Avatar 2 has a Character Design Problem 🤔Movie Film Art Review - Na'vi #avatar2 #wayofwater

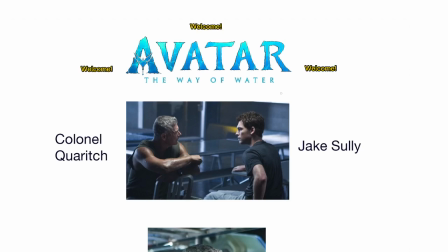0s
Hi guys, this is Kino. Today I want to talk about Avatar: The Way of Water. I've watched the movie and I want to discuss with you guys one particular problem that I have faced when watching the show.
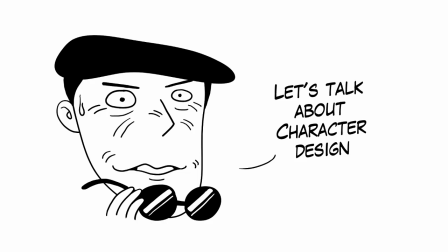17s
It is a character design problem for me. So let's dive right in.
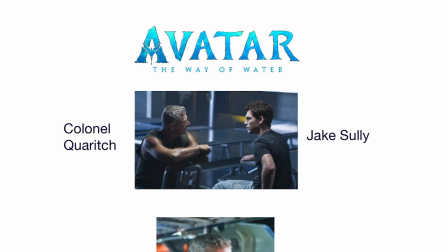23s
This is Jake Sully and Colonel Quadrich talking to each other in this shot, which is in the first movie. Jake Sully has dark hair. He is palish. Is sitting on the wheelchair.
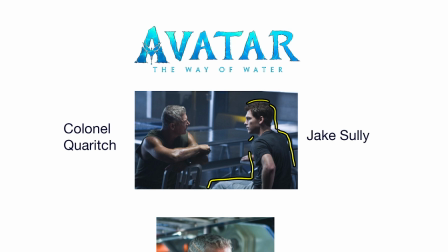39s
So this is him in human form, and this is Colonel Quadrich, gray hair, very distinctive scar on the face, battle scars on the arms, short sleeves and stuff, and tans.
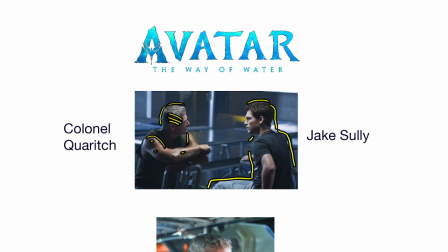55s
So they are very different. You can really easily tell them apart when they're in human form.
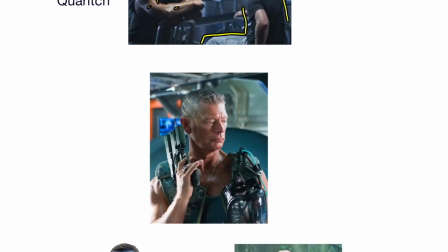60s
So this is another close-up shot of Colonel Quadrich with a weapon looking really cool.
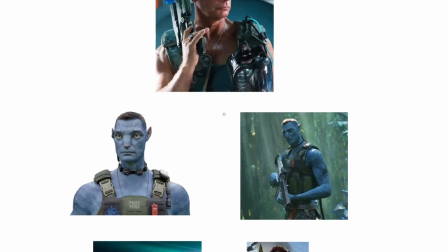66s
And but when he turned into this in Avatar: The Way of Water, which I have no idea what's no idea. I didn't see it coming because I didn't watch the trailer. I just hit straight into the movie. I want to watch this movie, so I don't watch the trailer.
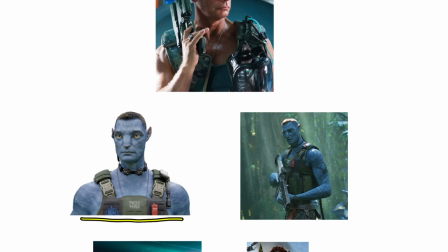83s
But then when this appears to me, uh, at first I'm really just surprised to see how similar,
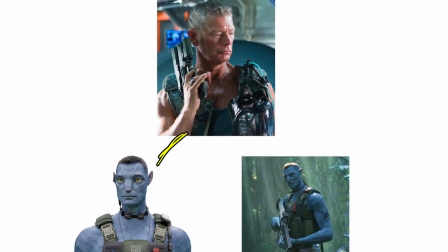92s
like how close the kind of subtle features from here transfer to here.
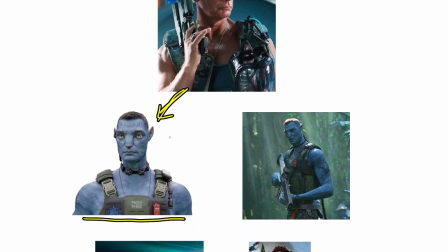98s
Um, but then this is the younger version of Colonel Quadrich, and
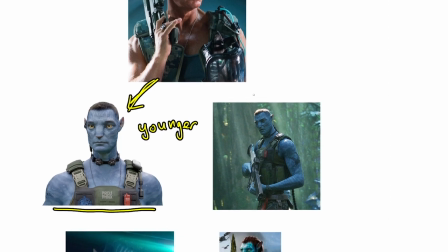104s
his his body frame is more Navi as he come into this body frame,
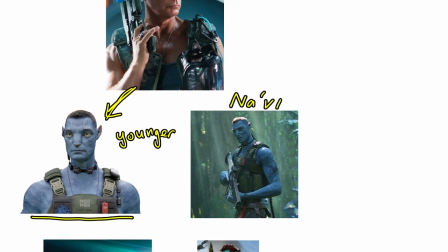111s
and now he has dark hair, and the scar is not as prominent, right? It's a new Colonel Quadrich. It's a new him. So with this setup, um,
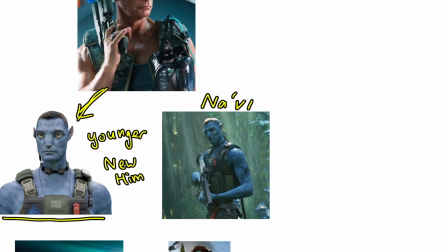123s
we can only identify him from afar or from the voice and from the tech weapons that he's carrying in the film. Um, if or else when we just look
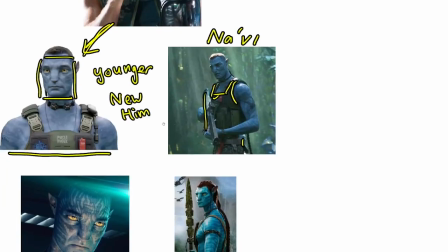137s
close up on here on this next shot right here that I want to show you,
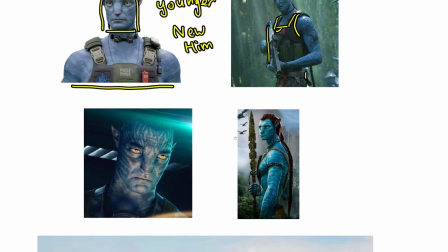143s
him and Jake Sully just look really similar to me. This is what I'm feeling when I'm watching the movie. I was like, hey, wow, this guy looks like the protagonist, the good guy, but he's the ultimate bad guy.
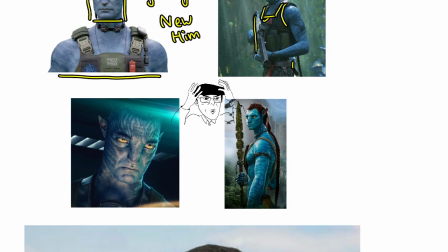158s
So right now we are having like the really 100% bad guy who is really trying to uh, take revenge on Jake Sully, and he is this 100% good guy, right?
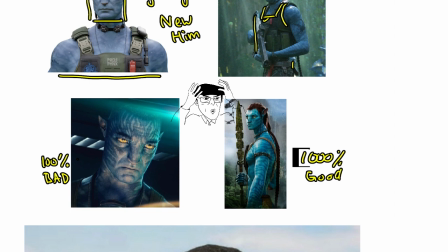173s
1000% good guy. So uh, we do have this polar opposite in personality and in values, but out in the appearance they look so similar.
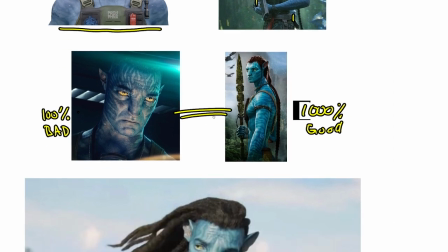187s
So it's kind of weird that I have to spend time to differentiate them.
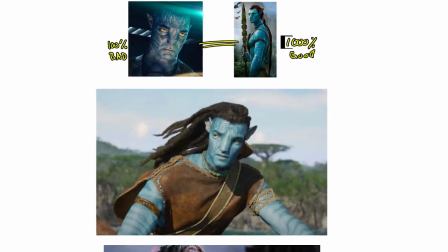192s
But luckily, in Avatar 2, we do see quite some changes, some upgrades,
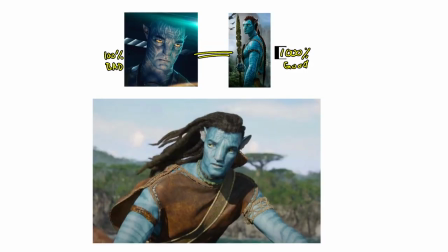201s
or things to further differentiate the two from the thicker hair, which is quite a brilliant move. And because uh, it just gives him a different silhouette, and we can see that he's, to me, more Navi when he's having this hair.
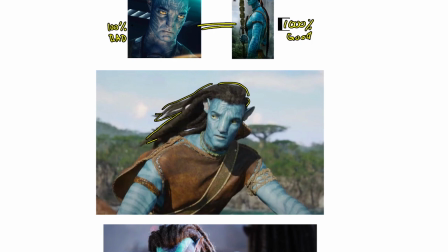219s
And obviously he has different kind of costume uh, uh,
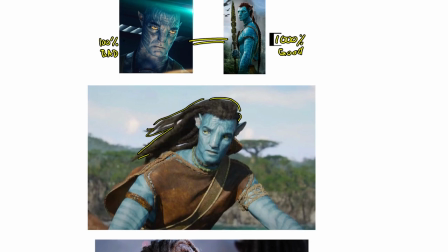223s
designed for his character so that we can still tell them apart.
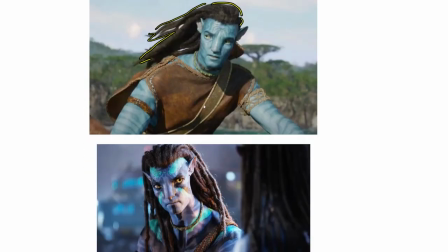228s
But the shape, but the size, they're so closely linked together.
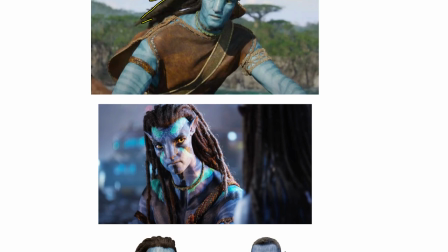233s
This is one another technique, skills, or things that they do to differentiate Jake with the bad guys is that the good guys have this kind of wall paint on their faces, on their body.